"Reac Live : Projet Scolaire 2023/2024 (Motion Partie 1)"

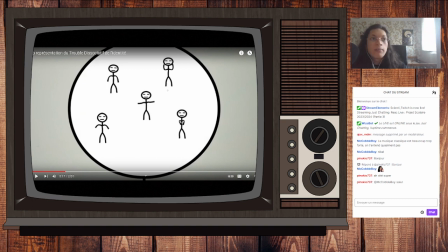2631s
L'animation, du coup, c'est une animation en cycle, en sachant que cette animation en cycle, je l'ai fait dans ma sous-compo, du coup, elle apparaît tout le temps, ce qui va être un problème qu'on verra plus tard. En sachant que chaque transformation, je l'ai fait avec des marionnettes, voilà, j'ai fait c'est pour ça que c'est un peu tordu là, c'est de la marionnette, et vu que je ne savais pas quoi faire mes bonhommes,
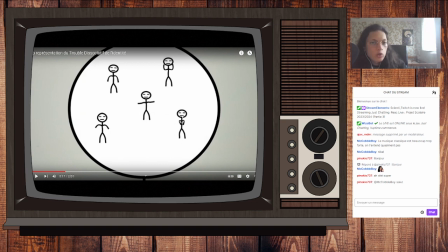2649s
la majorité danse, ou panique, voilà.
Chacun a une d'entre elles, étant une personne avec sensibilité, nom, genre ou tempérament différent.
Voilà, et du coup, là, les petits pas, c'est ce que j'ai fait avec... J'ai utilisé deux soldats de plastique de Toy Story pour faire ces petits pas.
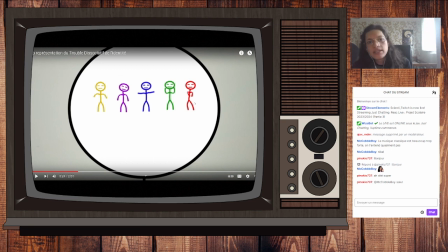2667s
Il y a beaucoup de là, pour l'instant, il y a beaucoup d'effets sonores aussi que je suis allé récupérer dans des banques de sons, sur YouTube notamment. Mais il y a quelques-uns que j'ai fait moi-même. Genre, on l'a pas beaucoup entendu, mais l'écriture sur le tableau Velleda, je l'ai fait moi-même.
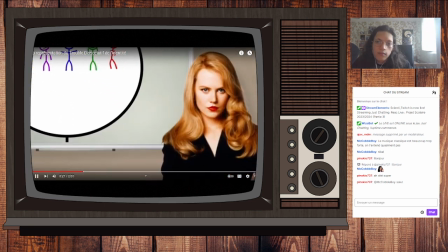2684s Ils peuvent prendre à tour de rôle le contrôle du système. On connaît tout ça. C'est comme dans les films, on varie entre le normal et le...
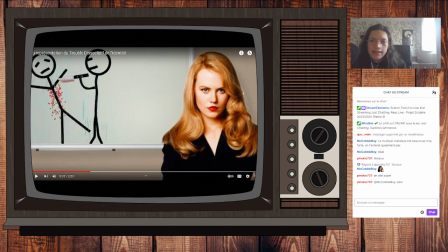2691s
Voilà. Autre chose que j'ai à dire, c'est que ceci est donc une photo de Chase Meridan de Batman Forever. J'ai choisi ça parce que c'est la psy de Batman Forever et que dans Batman Forever, elle n'arrête pas de balancer tous les discours psychophobes possibles sur le TDI de Double Face, notamment.
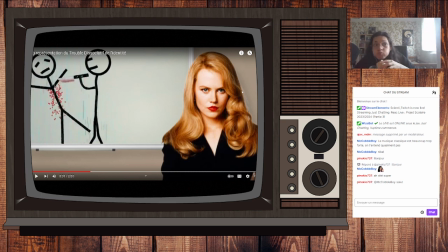Faut que j'apprenne à boire. Je suis toute trempée.
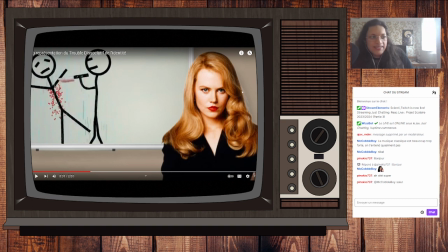2727s
Tu disais quoi déjà? Oui, je disais que j'avais pris Chase Meridan parce que c'était la psy. Du coup, doublée par Elsa, merci à elle. Qu'on peut remarquer, de 1, j'ai réussi à faire en sorte de faire bouger ses lèvres sur ses paroles. Pour ça, du coup, c'est encore marionnette.
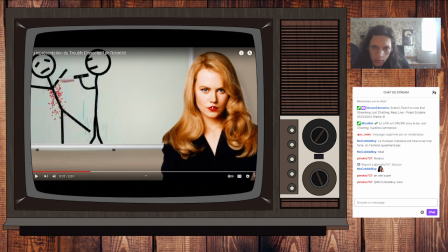2743s
Hein. J'ai fait marionnette sur tout son visage pour que son visage ne bouge pas. Puis ensuite sur ses lèvres, hausse et basse, et du coup je les ai fait bouger un petit peu, pour comme s'il ouvrait la bouche. Et conseil de Guillaume, pour ça qu'il est dans les remerciements spéciaux, en plus de m'avoir beaucoup aidé par des conseils pendant tout le long de la vidéo.
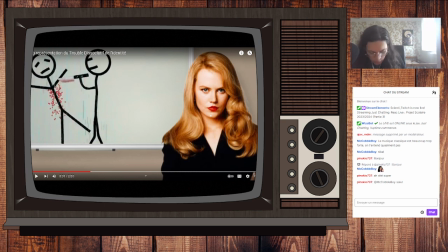2760s
Alors, à chaque fois il m'a dit « ouais c'est bien, ouais tu prends beaucoup trop de temps sur ce DSM qui apparaît que 3 images dans le truc enfin, ». Il m'a fait beaucoup de retours, donc c'est pour ça qu'il est dans les remerciements spéciaux. Et il m'a proposé en fait de la faire respirer. Donc on peut voir sur son apparition, hop.
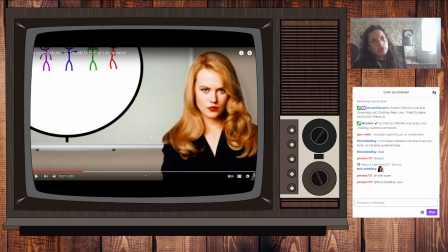2777s
Voilà, que son torse se soulève et se rabaisse, sur un rythme régulier.
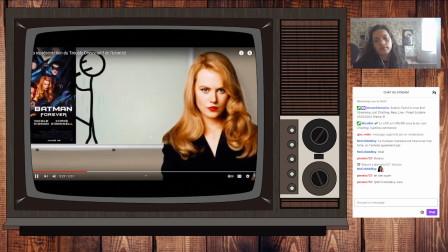2783s Quoi de tout ça?
C'est comme dans les films où on varie entre le normal et le... Voilà, et comme ça, ça donne un effet de respiration
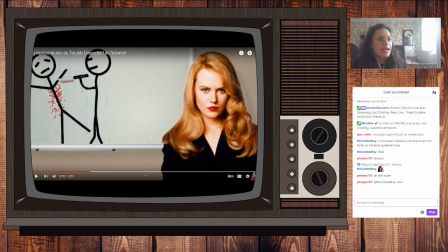2790s
sur la personne, et on dirait que ça enlève le côté vraie image. Autre chose pour enlever le côté vraie image, que ce soit ici pour le tableau, qui n'est pas de moi, hein, le tableau je l'ai pris en PNG, c'est que les deux ont une ombre sur un mur, qui lui est la photo du mur de mon salon, que j'avais pris pour le court-métrage Mort en silence, et que du coup que j'ai remis ici,
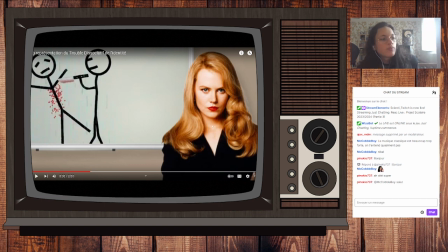2810s
spécialement en guise de rappel, et surtout parce que j'avais besoin de l'image d'un mur. Voilà, donc là t'as Batman Forever qui passe parce que c'est le film où elle apparaît, et qui fait transformer l'image d'avant en une parodie de Psychose. Donc, le sang et l'eau, c'est les effets de particules de Adobe.
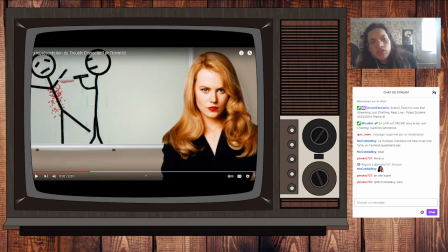2827s
Je crois qu'il y a des trucs gris et des trucs bleus parce que les trucs gris doivent être derrière l'image. Je crois que ça doit être un truc comme ça. Et du coup, ça donne des effets gris. Le tout animé avec toujours avec les marionnettes. Le couteau, c'est moi qui l'ai refait avec l'effet sang que je trouve très bien. Voilà. J'ai redessiné sur Illustrator.
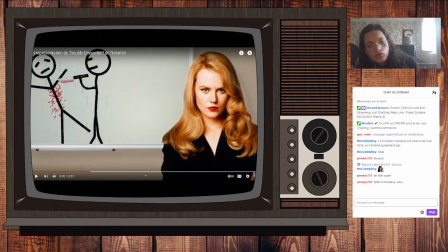2846s
Le petit sourire narquois. Et les jambes sont un peu bizarres parce que justement, je les ai fait plier via la marionnette qui a déformé un peu le tout.
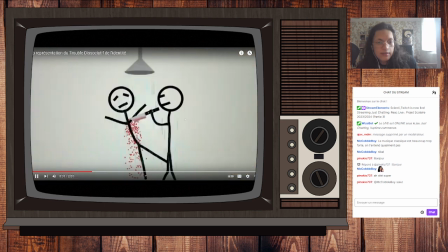2854s
Voilà, voilà.
Psychopathe.
Okay.
Vous renseignez par le biais de Psychose, c'est la pire idée possible.
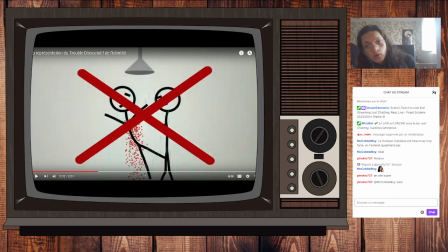2861s
Et voilà, le stylo Velleda rouge, c'est exactement le même stylo Velleda que le noir. J'ai juste sweepé la couleur. Et voilà, et la croix qui se crée en même temps, toujours des masques, très très utile. Je sais que mon prof, mon intervenant en son m'a dit que j'aurais dû mettre un effet plus marqué sur la croix, mais je trouvais que ça sonnait mal.
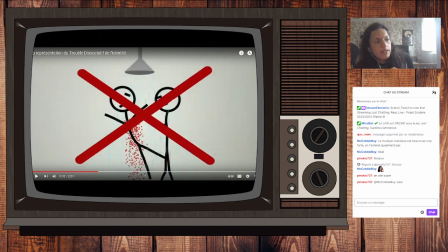2880s
Du coup, j'ai juste gardé le côté Velleda que j'ai enregistré chez moi. Et qui est du coup mis au maximum de sa puissance parce que un Velleda, surtout quand tu as juste ce micro là pour t'enregistrer, ça fait pas de bruit. Ça fait très peu de bruit un Velleda en fait. Alors justement. Voilà.
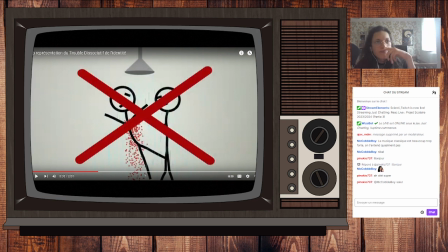2896s
Et le pot de bouche, évidemment, c'est aussi moi qui l'ai refait.
Laissez-moi faire un rapide point vérité.
Voilà. Donc, vérité, du coup, vérité white. Haha, on se marre. Et du coup, voilà, là c'est son animation où j'ai découpé son bras et après je l'ai fait bouger via la marionnette.
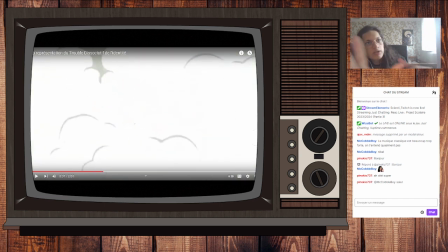2913s
Ça. J'ai découpé d'abord son bras pour le décoller de son corps, pour que son corps se modifie pas en même temps que je fais bouger son bras. J'ai fait bouger son bras et après je suis allé chercher une animation de fumée sur en green screen et je l'ai pris. Et le son de la fumée ne vient pas de la vidéo par contre. Je suis allé chercher dans une autre vidéo.
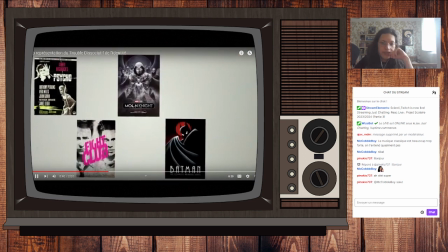2931s La majorité des œuvres représentant le PDI nous présente cette situation d'un alter qui serait un danger pour autrui.
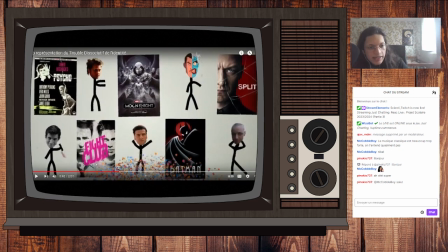2938s
Et ça tombe bien que ce soit là. Voilà. Donc, petite animation de chacun. Du coup, là, on a Norman Bates de Psychose qui est poignarde. Taylor Dodon, en plus de danser, disparaît pendant quelques fractions de secondes, en référence du coup aux images subliminales qu'il y a dans Fight Club. Dans Moon Knight,
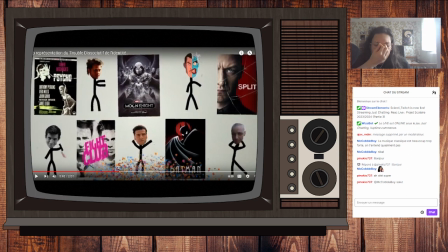2957s
il s'appelle comment ? C'est Mark. C'est Mark Grant ou Steven ? Non, Steven Grant et Mark Spector. Donc, là, je crois que c'est une image de lui quand il est Mark Spector et pas quand il est Steven Grant. Et je l'ai fait bouger dans tous les sens en mode apeuré. Parce que justement Steven Grant surtout est très paniqué dans Moon Knight.
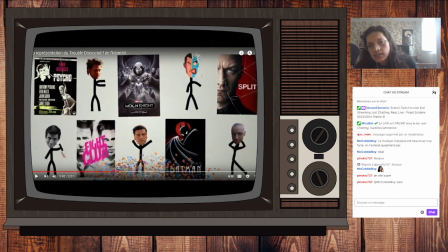2976s
Là du coup là on a le double face de la série Batman de Animated Series qui joue avec une pièce que j'aime bien. Et Split, je sais, Kevin de Split, je savais absolument pas quoi lui faire. Du coup j'ai dit bon, tu vas danser.
Chose la plus représentée.
Et je trouve ça très drôle sa façon de danser.
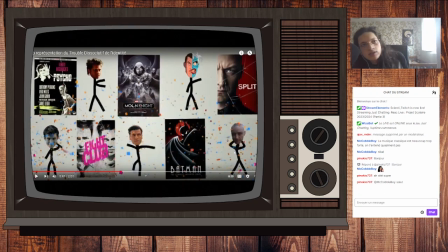2991s
Les confettis c'est un ajout de dernière minute parce que je dis que c'était trop statique. Du coup j'ai refait des confettis pour donner plus de vie à l'animation.
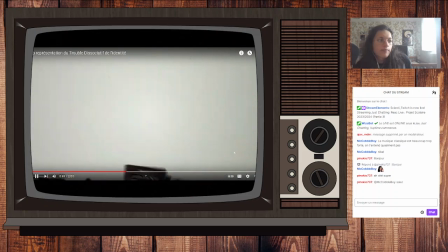2998s Parce que c'est la chose la moins véridique possible. Il n'y a aucune raison qu'une personne multiple.
Pareil, là aussi, je n'avais pas trop quoi leur faire. Du coup, j'ai fait, bon, ils vont danser un petit peu. Là, on voit notamment que l'animation marionnette modifie bien les traits.
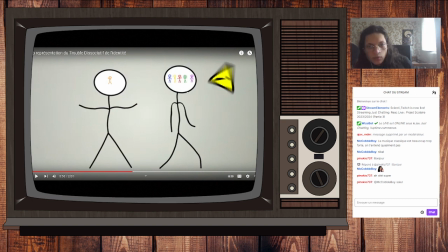3016s
Parce que là, il y a toute sa colonne vertébrale qui sont bien tordues. Voilà.
Et la différence entre.
On peut aussi voir que les petits bonhommes dansent aussi dans les têtes des gens.
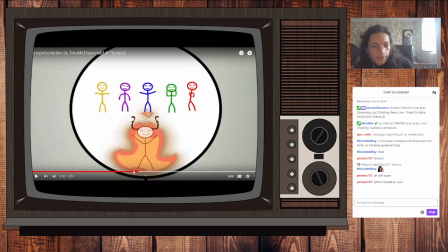3026s Soit plus dangereuse qu'une personne singlette.
Ah, on le voit pas là. Mais je sais que sur cette animation, les bonhommes ici bougent un peu leurs pattes comme quand ils avancent.
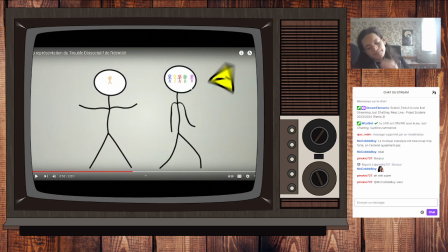3034s
Parce que vu que c'est le même cycle d'animation, des fois on les voit on les voit bouger, faire comme s'ils couraient alors qu'ils sont sur place. Justement parce que j'ai pas fait l'effort de mettre les trucs de course uniquement quand ils courent.
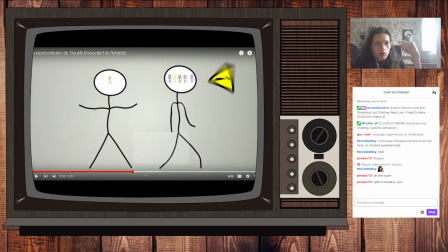3051s
Voilà. Les pictogrammes, c'est aussi moi qui les ai refait. Voilà, c'est l'animation de base.
Soit plus dangereuse qu'une personne singlette.
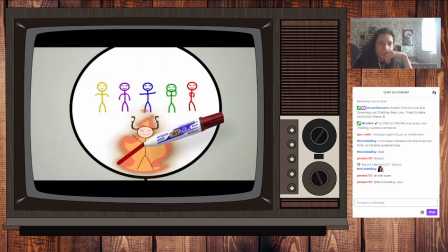3057s Il n'existe pas d'alter de la méchanceté.
Voilà.
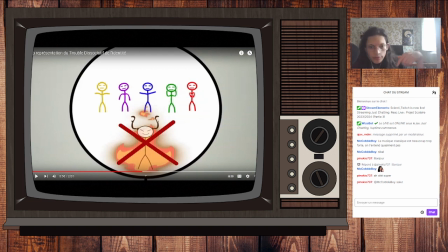3061s
Là aussi, le petit démon dans les flammes, avec des cornes, parce que c'est démoniaque, et le trait, le stylo avec le crayon, c'est la même préposition que l'ancien. Voilà. Je crois juste que j'ai déplacé le stylo parce qu'il ne collait pas vraiment au même endroit, mais l'apparition de la croix, c'est exactement la même.
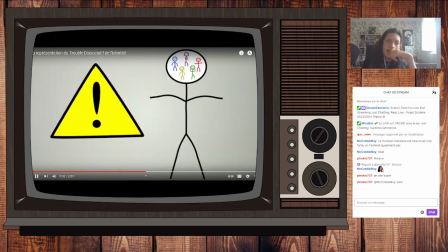3082s Le fait de systématiquement montrer le TDI comme source de danger est nocif.
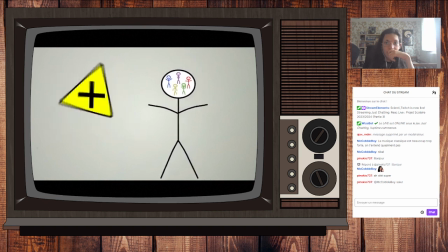3087s Que ce soit parce que les personnes multiples...
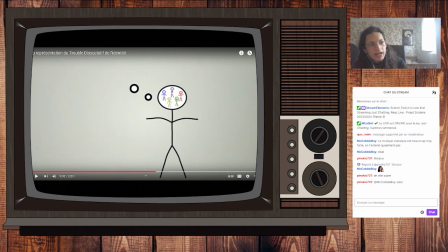tort que ce sont des dangers et qu'elles ont besoin d'être en...
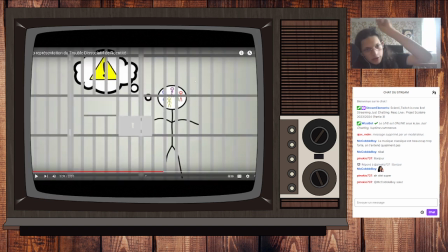J'ai dit là aussi, dessin que j'ai refait, inspiré de vraies barres de prison que j'ai trouvées en PNG. Du coup, je les ai mis en transparence et j'ai refait chacune des barres.
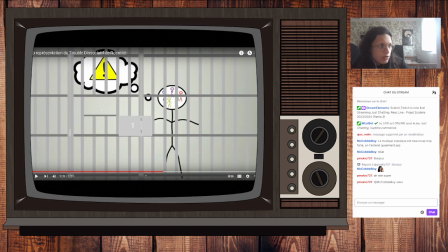3117s
Je me suis même embêté à faire les chenilles, à faire la petite, le petit truc pour passer à manger ici, et les verrous qui sont là. Je me suis occupé de tout.